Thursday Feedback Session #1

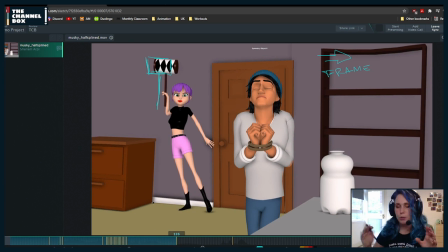[9:49]
But first, the first thing that I wanted to mention is that I would actually try and move the framing a little bit more screen right, and the main reason for that is that right now it doesn't feel like things fall in the thirds of the screen,
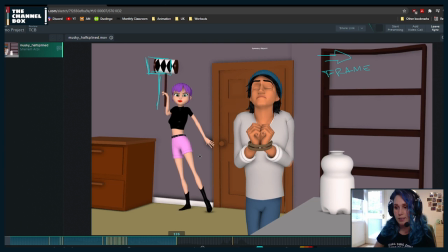[10:06]
and I think it would look very, very nice if things were on thirds.
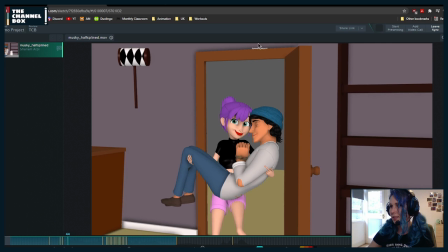[10:11]
So for example, here the center of the screen is roughly around here, and that's my amazing straight line. So if the characters were a little bit more in this area,
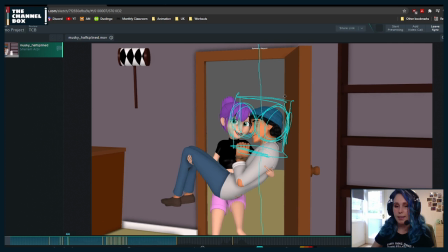[10:26]
so their faces here, I think it would be a little bit more nicely centered. But the main reason why I would recommend framing it a little bit, and again, if your mentor on this shot told you for some reason not to do that, then don't mind me.
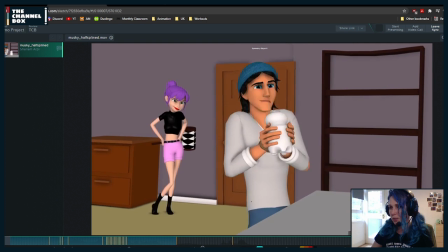[10:42]
But the reason is, especially when I saw this at the end,
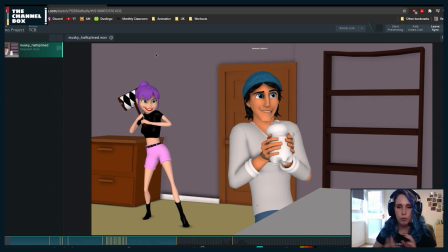[10:46]
she feels a little bit too far to screen left. And so if this was a little bit more there, she would fall a little bit more on a third, and even he would do as well.
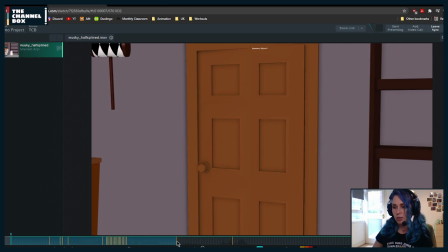[11:01]
And also, because everything would be a little bit more screen right,
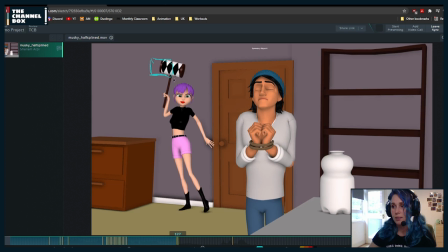[11:09]
you would be able to potentially position this more screen left. And the reason why I'm saying is that right now she feels very awkward in how she grabs it, because it's very, hey Celia,
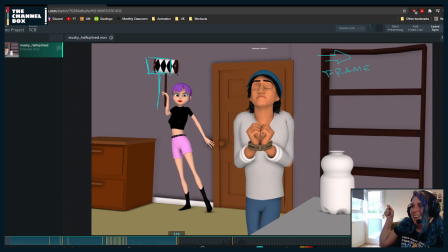[11:27]
hey mom, I'm famous. She feels a little bit awkward in how she grabs it. So I feel that if that is what is it called? A maze? I can't remember the names of things. The hammer thingy. It's a little bit more screen left.
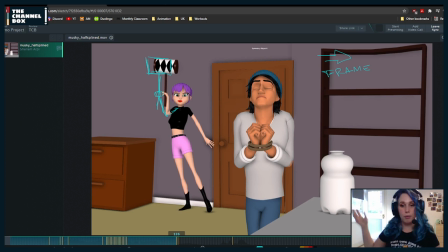[11:43]
You can pose her in a little bit of a more comfortable position, and you won't have to have it so tight to her body. Plus, you would be avoiding this straight line that is forming with the arm.
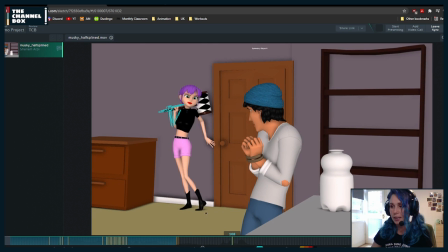[11:58]
And that would also potentially, around here, also give you the chance to have this a little bit more relaxed. So instead of being so close to the body, having a little bit more negative space between the arm and the body.
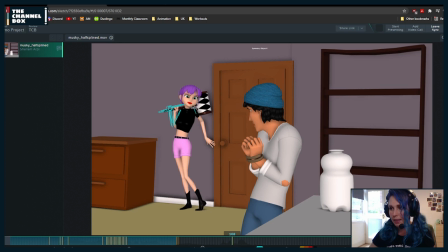[12:12]
And if like you feel like this doesn't read so well, what you can do is just make the pole part a little bit longer, and that way it will also
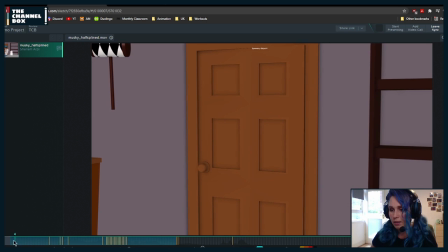[12:26]
help you to pose that a little bit more comfortably. If I'm going too fast or you need to ask any questions, feel free. I'm sorry, I need to just double check. No one is writing anything on Discord. Okay, cool. Everyone, write in the chat because everything is happening so fast. I'm trying to keep up.
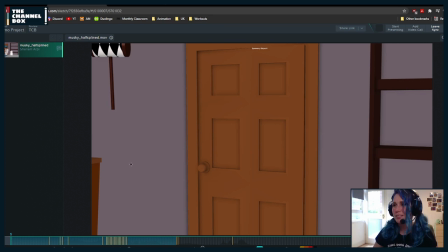[12:45]
Hey, Brian. I don't know how to say your name. I know him because he's one of my students from my country, Argentina. Yay. So,
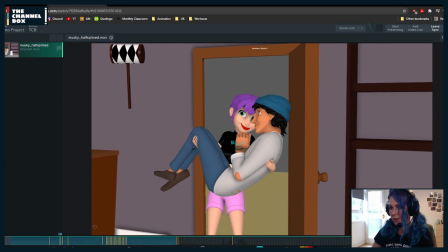[13:02]
a few of the other notes that I wrote here, just so that we go over this first.
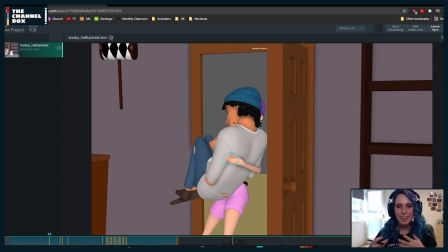[13:07]
I would try to start posing the hands, a little bit more defined. Particularly this one, it feels like it goes through the arm, and it also doesn't feel too appealing.
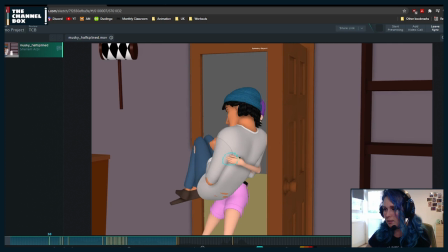[13:24]
So maybe what you could do is stick the thumb out. Let me try another color. Stick the thumb out a little bit more and try to curve those fingers so that it feels like she's wrapping around his waist, so her chest.
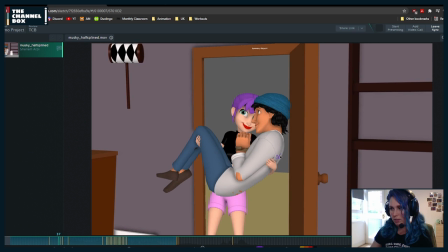[13:41]
And particularly all around here, it feels like you could pose that a little bit more. And the same thing about the hands on him right now. Hey, Luis.
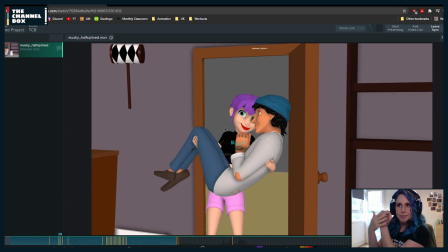[13:56]
They are very much like the this part of the hand is too much towards camera. So what I would do is try to maybe rotate it a little bit, maybe that way, so that we see a little bit of a different part of the hand and not just completely this,
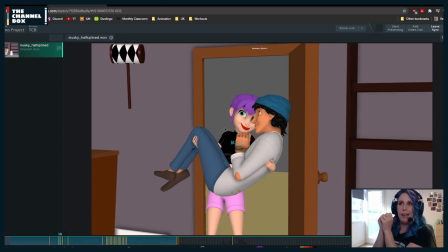[14:15]
because three quarters or an angle tends to be a little bit better. Hi, Samala. Hi, everyone. And then for this might be a bit of a big note, but I would try it out and see if it works. Try it kind of quickly.
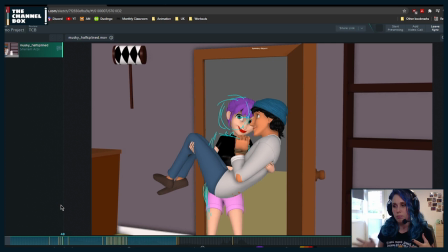[14:33]
I would try to have her, maybe even starting from her hips, but mostly her head, a little bit more screen left so that there's a little bit more negative space between them in this particular pose, like around this part. For two reasons.
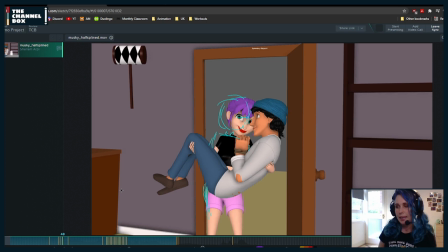[14:52]
One, it will help us read her better, but also it feels like they might be a little bit too unbalanced to screen right now. Hey. So if you can like keep the idea of that roundness that you have with the body,
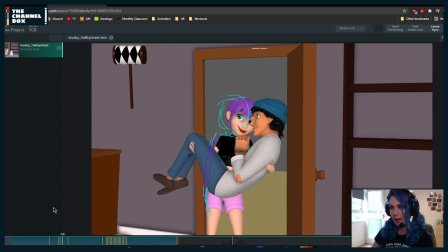[15:10]
just a little bit more screen left. And I think that's going to help with the pose and him not being in the middle of her eye. And speaking of eyes, because I've just noticed something,
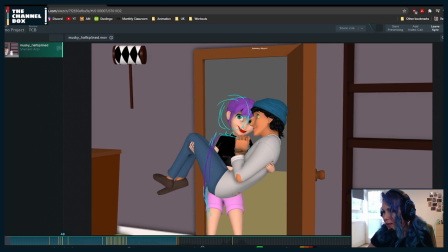[15:24]
maybe we could see a little bit more of his eye, just a little bit more, because right now we can barely notice it. And so even though, yes, considering his head angle and where he's looking at, we wouldn't see it in real life.
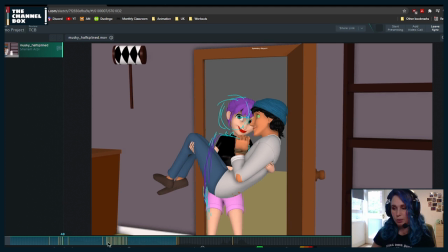[15:42]
But if we see it a little bit more, it tends to be more appealing.
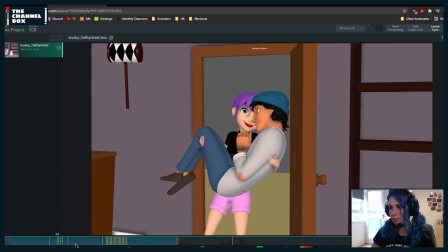[15:47]
And This is more of a personal note in terms of how what I would try.
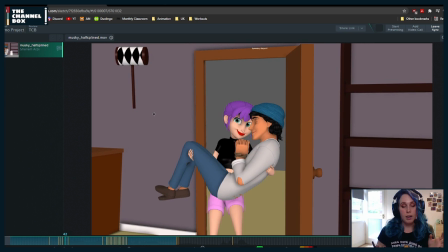[15:56]
When they are walking in, I would consider making her look at him all the time.
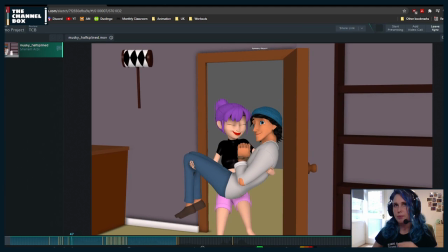[16:05]
And the reason why is because if I'm thinking about the subtext of this part of what is happening, she knows what's about to happen. She knows what's in the room and what she's going to do to him. So I would think that maybe she's looking more at him,
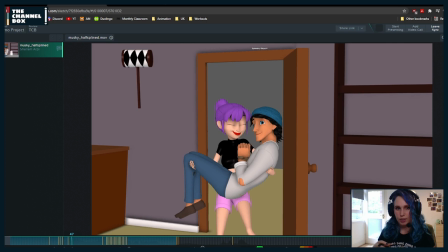[16:25]
trying to see his reaction and see what he's feeling and what he's going through, and trying to see, okay, when is the perfect moment?
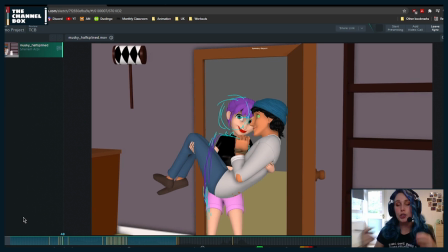[16:34]
So I would consider, instead of her looking at the room, which she already knows, and she's already opened the door and everything, looking at him, and that could also make her slightly unnerving, so slightly,
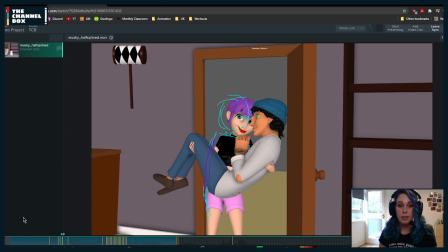[16:51]
like, making the whole shot a little bit more uneasy, so that it doesn't feel like it's like, she seems nice, but there's something else going on behind it.
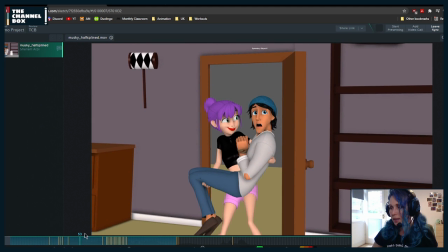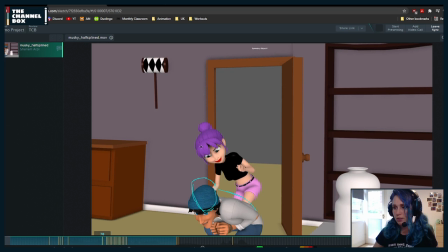[17:09]
Then here, I would try maybe not to lower him so much,
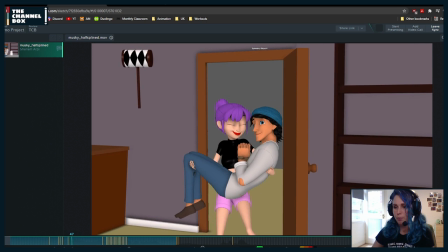[17:14]
especially because he doesn't seem to drop from very high, and he drops too much.
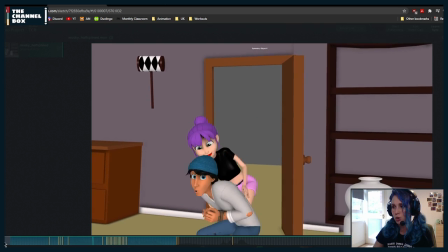[17:21]
So for me, it was a little bit too distracting because my eye had to move too much.
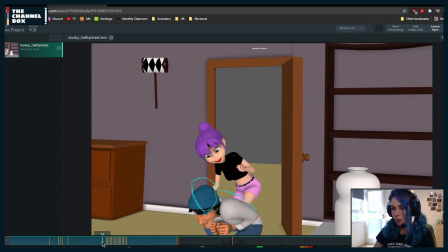[17:27]
And also, if you turn on the safe zone in Maya, you're probably gonna get it kind of up to there. And so it's already passing that safe zone.
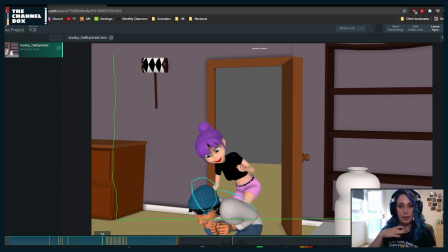[17:41]
So it would be better if he were a little bit higher up, not necessarily with his hips, but more with the body angle. It feels like he crouches a little bit too much in terms of his chest.